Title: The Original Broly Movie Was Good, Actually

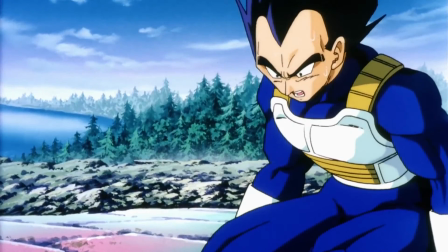20:36 Aside from Broly himself, a lot of the criticism levied towards this movie is aimed at Vegeta,
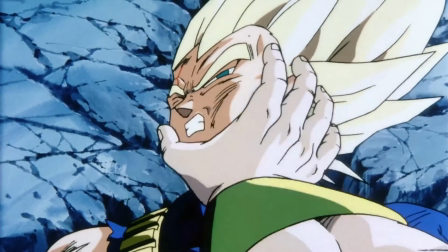20:42 whether it be for Broly's animosity not being directed towards him like it is for his father, or for Vegeta's cowardice for most of the actual fight.
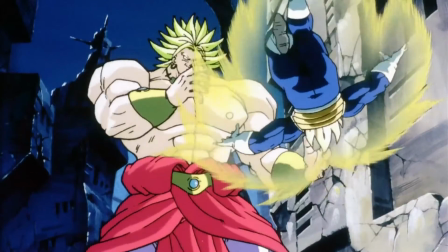20:50 I don't think it's worth touching on the former here since we've already gone over the more substantiated motivation for Broly,
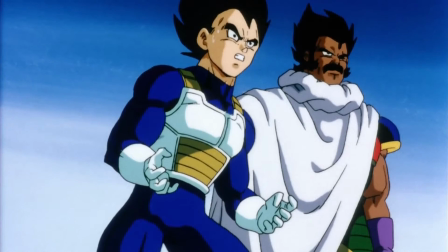20:56 but the latter… well, I'm of two minds about it.
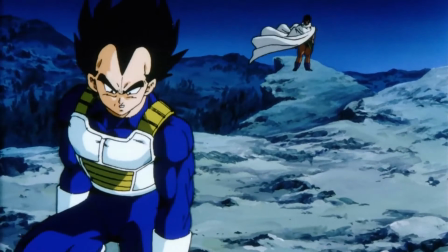21:01 On the one hand, yes, Vegeta acting this way is extremely out of character for him, and feels very wrong.
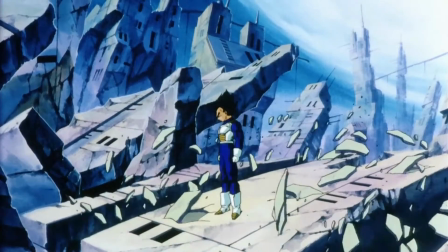21:09 On the other hand,
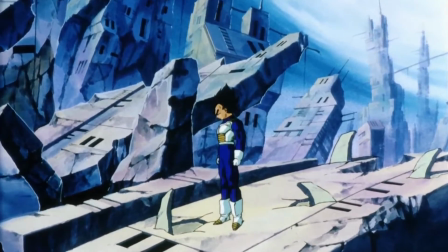21:10 someone with such defining character traits acting against what's expected of them is a simple and effective way of communicating the gravity of a situation.
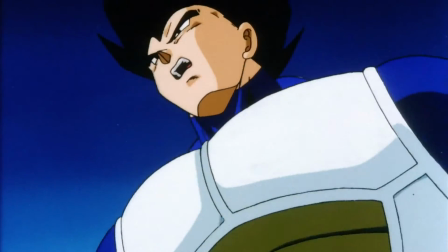21:18 Reducing the normally arrogant Vegeta into somebody paralyzed with fear,
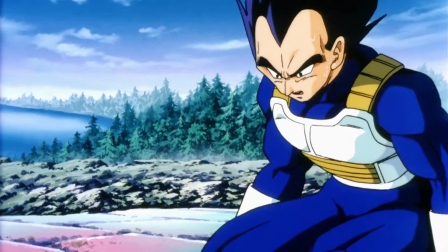21:22 in awe of Broly's tremendous power, for a chunk of the runtime, time, is effective in this regard.
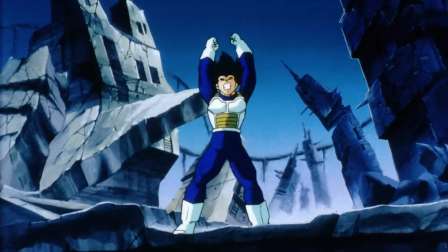21:28 Maybe, from a creative standpoint, this was done to try and continually escalate the fight with Broly,
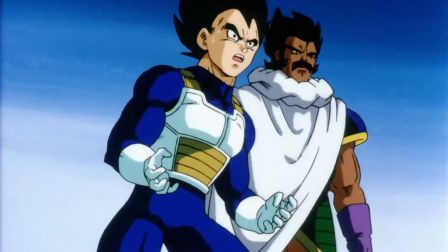21:34 like how Piccolo was brought into the fold, while also giving Paragus somebody to monologue towards for a bit longer.
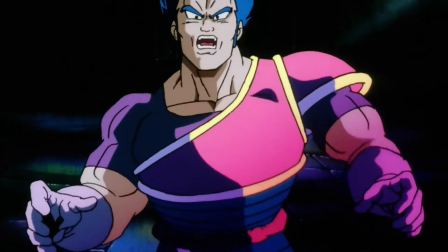21:40 Considering that the latter is how we get the final pieces of Broly and Paragus' backstory,
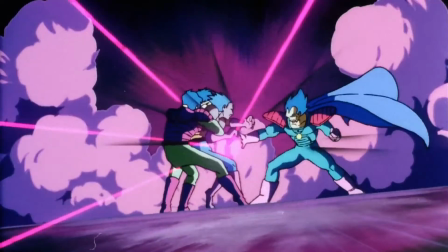21:45 those which pertain to his revenge plot, it's not far out of left field, but that doesn't make Vegeta's cowardice any easier to accept.
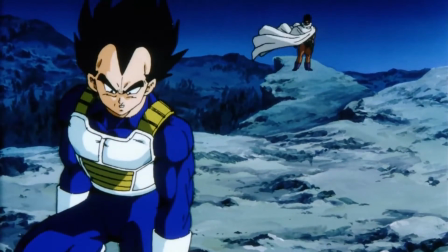21:52 It's hard for me to call this a flaw, despite my own personal misgivings with it, but it's probably the biggest gripe I have with the movie personally.
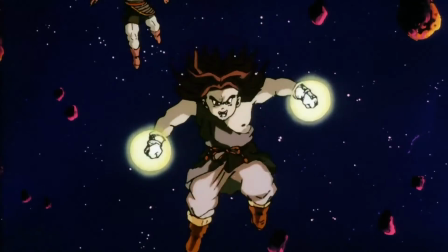22:01 Just about everything else in the movie works surprisingly well. However, the caveat here is that I've been talking about the Japanese version,
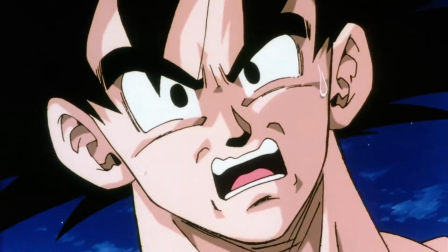22:09 and while that's obviously not a bad thing in and of itself, it's not the version I'm most familiar with.
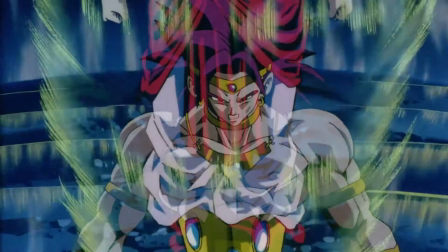22:15 But now, after having watched this version, I'm at a bit of an impasse when it comes to the Funimation dub.
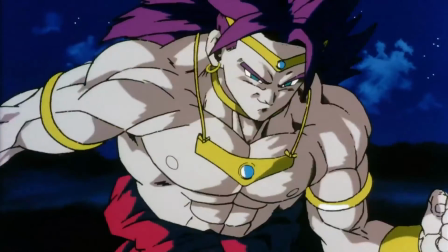22:28 Like most of you, I saw Funimation's English dub first.
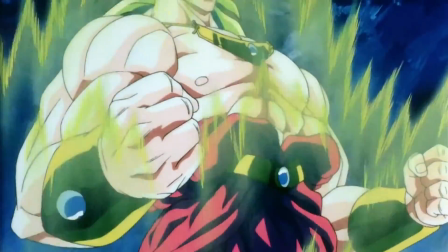22:32 I've been watching it for 20 years now and can't tell you enough how difficult it is for me to discuss it without letting my nostalgic bias show.
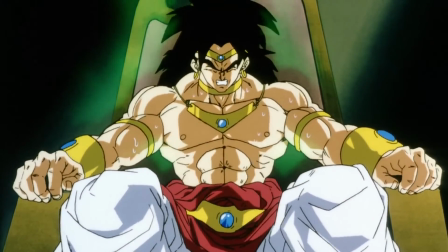22:40 And after watching the Japanese version and re-examining Broly's character through that version, my feelings have only gotten more complicated.
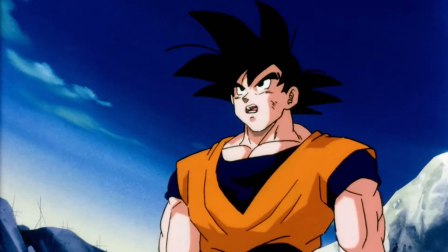22:48 I'm going to say some things that'll be sacrilege to a lot of people, but I'm here to speak my truth.
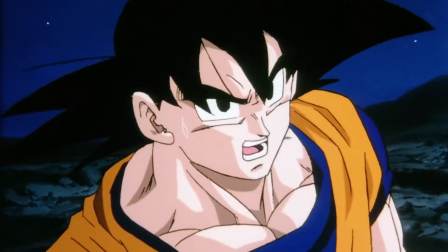22:53 First and foremost, the dub moves around some dialogue and information and changes some ancillary lines completely,
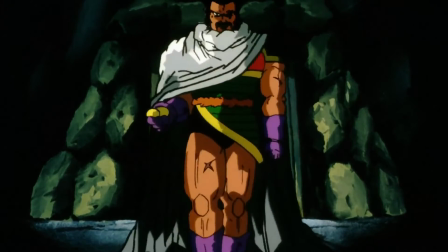22:59 as well as clumsily omitting Paragus's theory about Broly being incensed by Goku's ki. Aside from that last thing, it's mostly nothing too crazy,
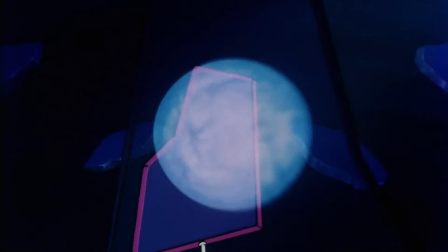23:07 but revealing that the comet is going to destroy the planet when its existence is first revealed to the audience is certainly a choice.
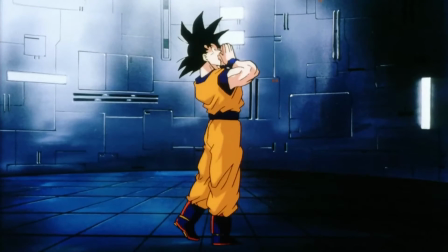23:14 As far as when the dub was produced,
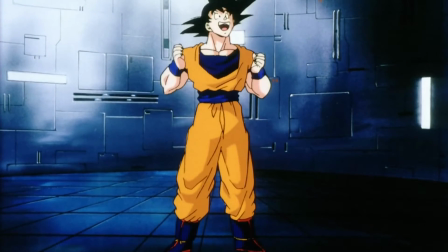23:16 it was probably around this point when the Funimation cast were starting to really get comfortable in their roles. having wrapped up DBZ proper and getting underway with GT.
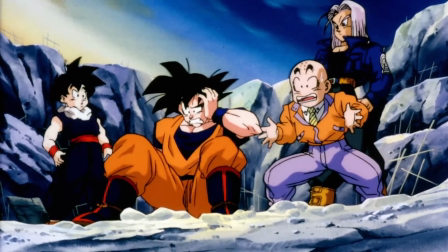23:25 The performances from the regular cast are pretty solid throughout, with the two standouts in the film being Damian Clark,
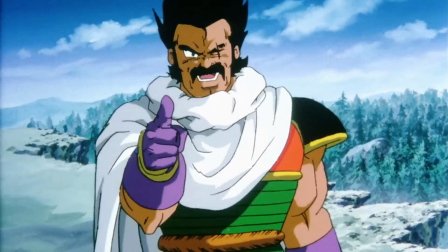23:30 voice of Cell and future Gohan, as Paragus, giving a slight gravel to his voice that lends an air of weariness to the character,
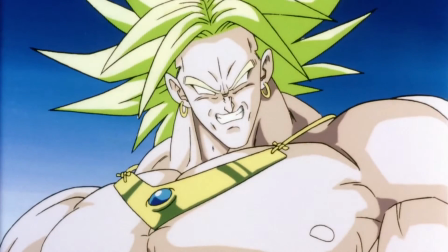23:36 and Vic Mignogna in what was at the time a surprising turn as the titular Broly.
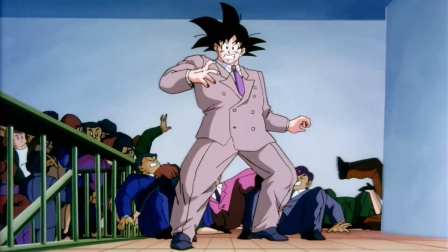23:41 But if you really want a feel for when this dub was made, then you'd best listen to the soundtrack.
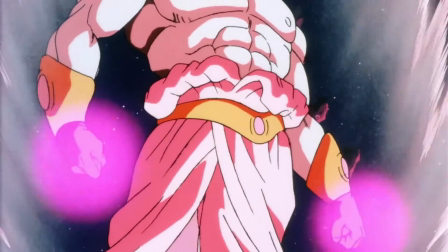23:46 Like with the rest of DBZ and the movies, Funimation replaced Shunsuke Kikuchi's score with their own soundtrack.
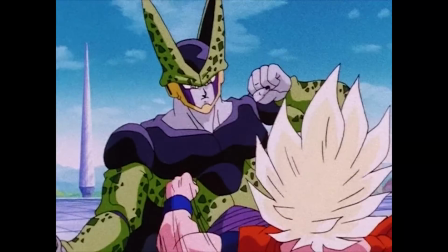23:53 The series itself had Bruce Faulkner and his team orchestrating new tracks,
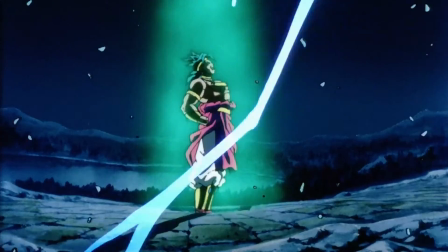23:56 while the movies had a grab bag of composers with their own original compositions and licensed music from actual rock and metal bands of the time,
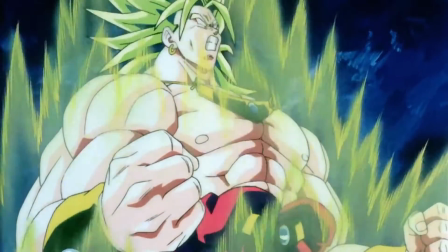24:05 mostly those local to the Dallas area.
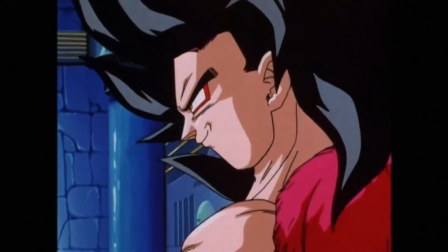24:07 The incidental music for the Broly dub was composed by Mark Menza, who also composed the dub score for GT and boy does it show at times.
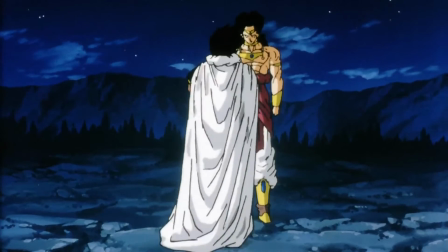24:19 Let's get you back to the palace, my son.
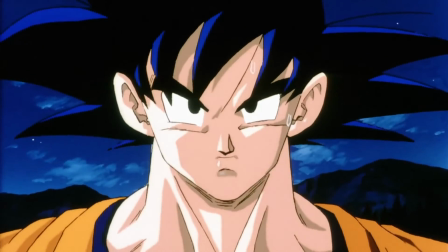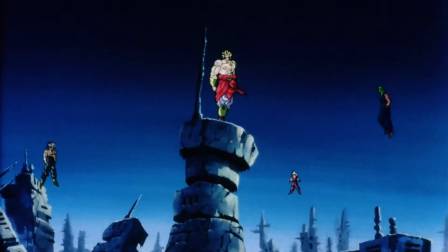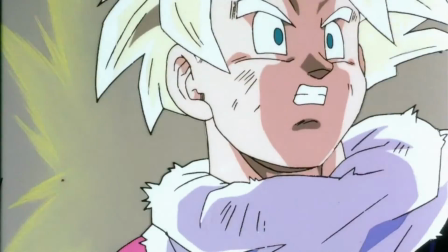24:33 This early, long-abandoned practice from Funimation has been endlessly derided by hardcore fans.